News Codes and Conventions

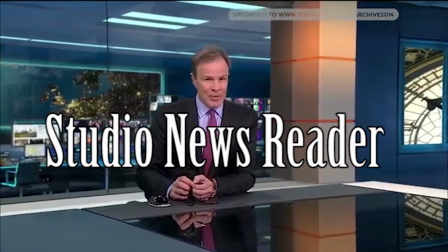(0:01)
Studio newsreaders.
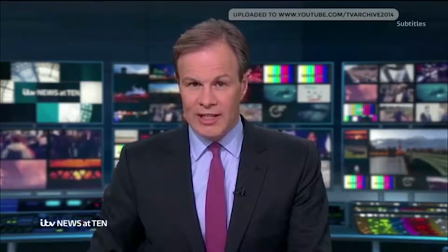(0:03)
A newsreader's job is to carry out an in-depth research about a topic and turn it into a short brief, then present it on TV in a professional manner.
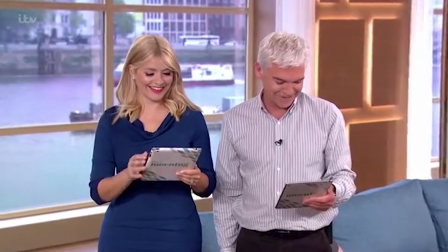(0:13)
You also have broadcast presenters. A broadcast presenter is the public face of programs broadcast on TV.
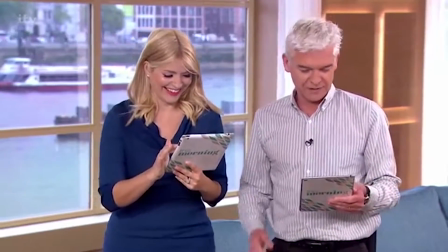(0:19)
They typically host/present a program. There are two types of codes, technical and symbolic.
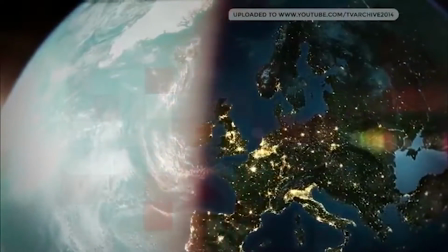(0:26)
Examples of technical codes are camera techniques, framing, lighting, and exposure.
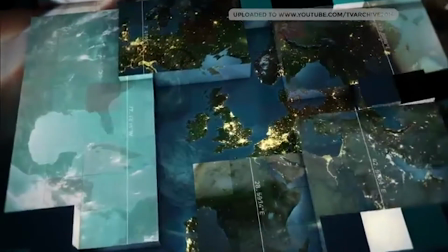(0:32)
Examples of symbolic codes are setting, body language, clothing, and colour.
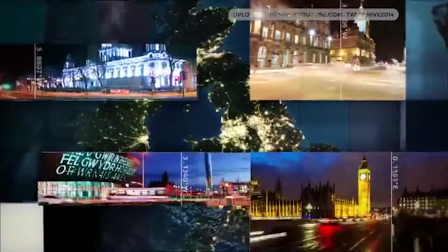(0:37)
Conventions are habits or the things that the audience are familiar with.
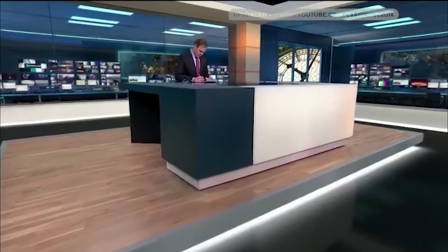(0:43)
In this clip, the news presenter uses a very formal mode of address.
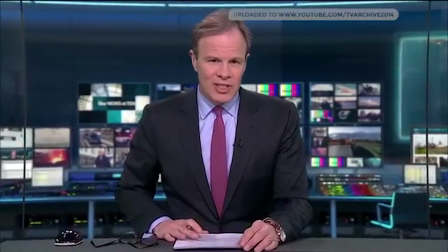(0:47)
Most news shows use this mode of address as the things they talk about are serious and have to be taken seriously.
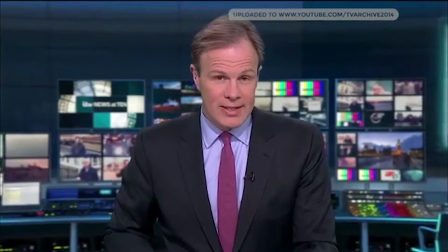(0:53)
The camera angles used are mainly mid-shot and close-ups, so the audience can focus on what the presenter is saying.
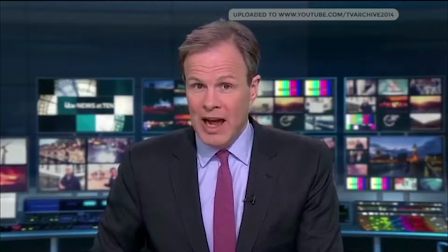(1:00) It seems absurd. Arguably, it is. But how are British steelmakers supposed to compete with that?
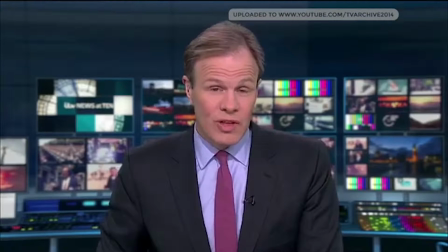(1:06) Well, the obvious truth is they can't.
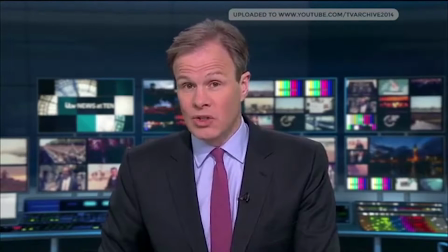(1:08) So once again today, we saw the consequences in Britain's steel industry, most notably in the South Wales town of Port Talbot.
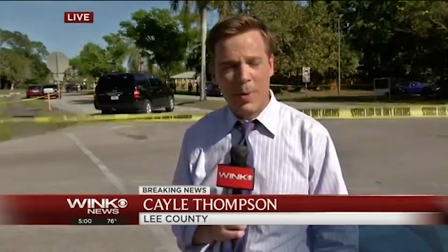(1:16)
Field reporter. A field reporter is basically a sideline reporter.
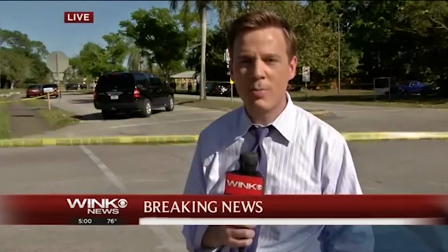(1:21)
They provide additional coverage of the topic.
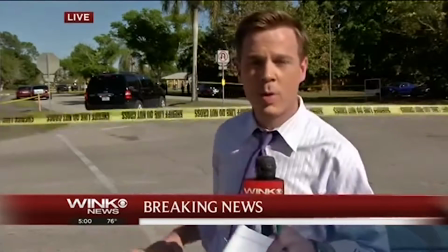(1:23)
For example, if the news story is about a charity event, the field reporter will go to the location, maybe interview a few people and give more information on what's happening.
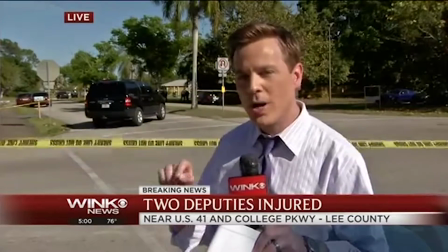(1:33) Helicopter overhead. All of this has to deal with the fact that two deputies with the Lee County Sheriff's Office were struck by a car this afternoon,
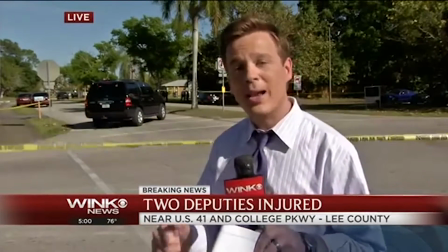(1:41) a car that we are told made a run from a red light stop. They were conducting traffic enforcement here in this area.
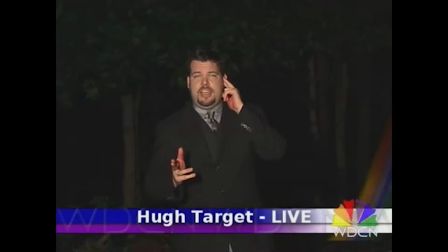(1:48) We're not more than about a block away.
Links to studio. Links to studio is when an on-air studio links or joins up with another studio. If a news producer is talking about a topic that's happening in another area,
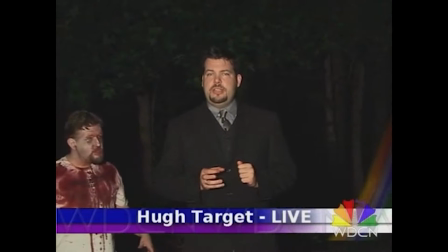(2:00)
it would be much faster to link to another studio rather than to travel to get updated information.
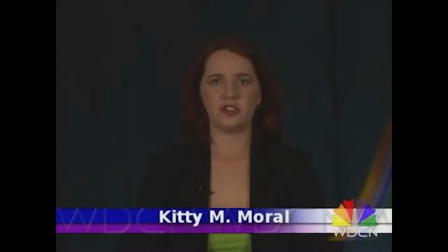(2:06) Have recently reported a series of strange disappearances in city parks. For more on this story, we go live to field reporter Hugh Target.
Modes of address to viewer.
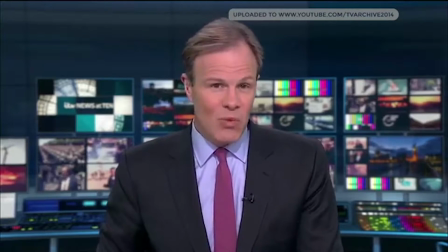(2:17)
This is the spoken style and in the way in which it communicates with the audience.
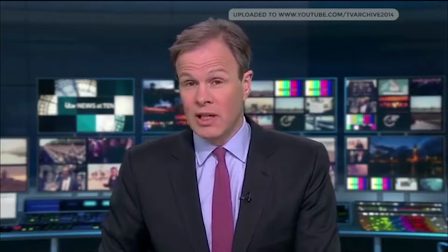(2:22)
Different types of shows will use a different type of mode of address. Experts and witnesses.
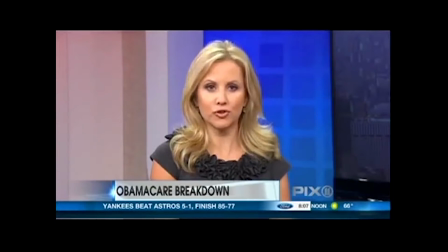(2:29)
An expert is a person who has a special skill of knowledge on a specific topic/field.
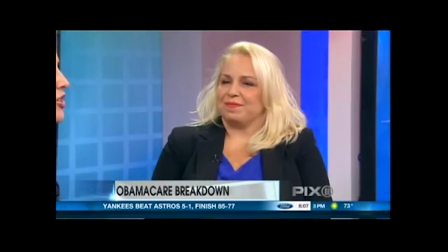(2:34)
The person does not require an academic qualification for them to be classed as an expert.
He joins us this morning with what exactly you need to know.
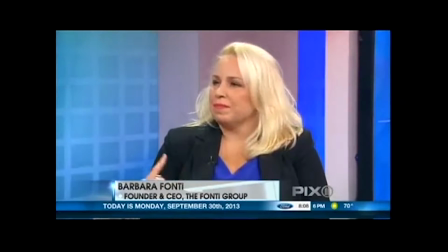(2:42) The government shutdown, we've been talking to experts throughout the morning, is not going to impact your ability to register online, correct?
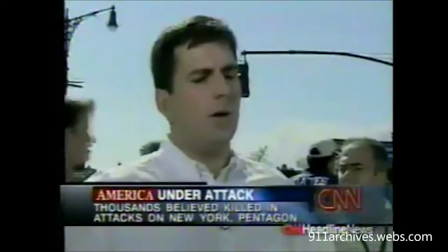(2:48)
A witness is a person who can give their first-hand account on something they have experienced.
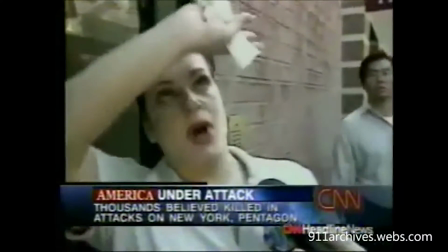(2:52)
For example, if a robbery took place in a shop, the news would go to the location of the incident and interview the witness to get more information on what had happened.
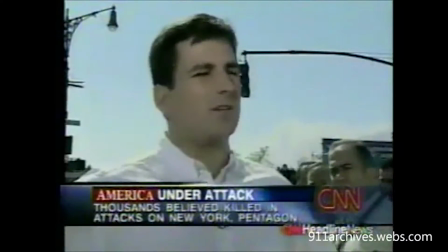(3:01) Then I heard a large explosion. I thought it was a sonic boom.
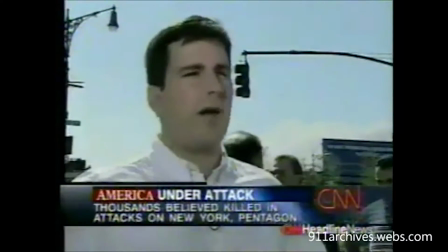(3:05) And when I heard the explosion, I looked up, and what I saw red, and I saw debris start to fall down.
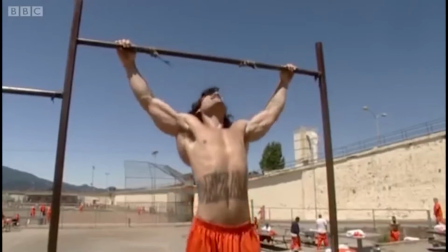(3:12)
Interviews. Interviews are useful in the media industry.
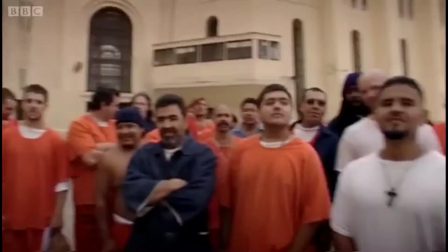(3:16)
They can be used to ask experts about the topic to gather more information, or they can be used to find out people's opinions or views on the topic.
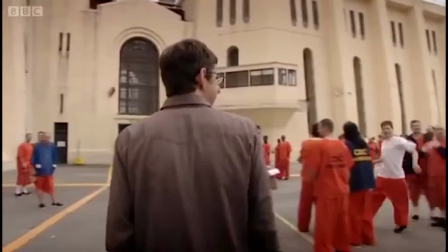(3:24)
However, it can be hard to get people to open up about their views. Some interviewers have interviewing techniques to get people to open up.
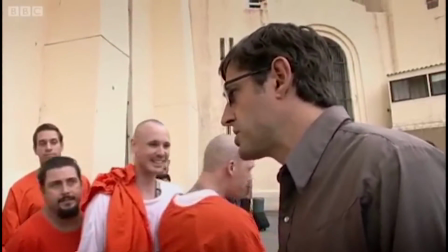(3:31)
A good example of this is Louis Theroux.
You're just relaxing? We're the white guys.
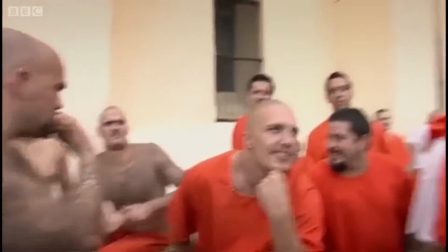(3:36) Are you the white gang? That's right. Yeah. Are you? Would you be part of a PBH, a skinhead gang?
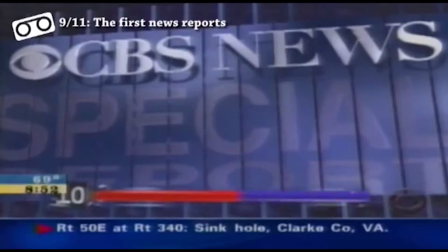(3:42) What is it?
Actuality footage.
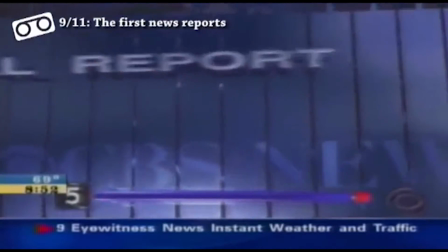(3:46)
Actuality footage is basically the footage that relates to whatever the readers are talking about at the time.
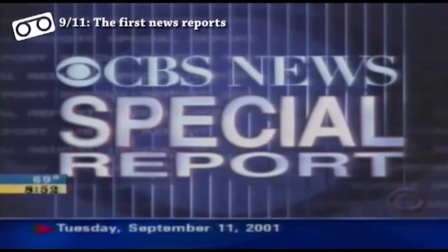(3:52)
They usually show the footage and talk over it. It gives the viewers a visual of what is being spoken about.
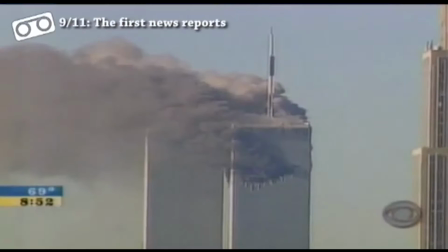(3:57) It's 8:52 here in New York. I'm Bryant Gumbel. We understand that there has been a plane crash on the southern tip of Manhattan.
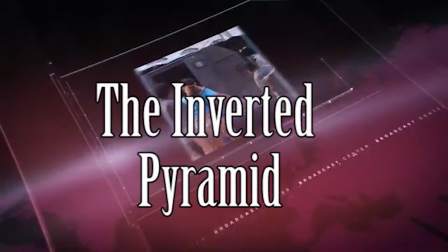(4:04) You're looking at the World Trade Center.
Inverted pyramid. This is the model for news writing.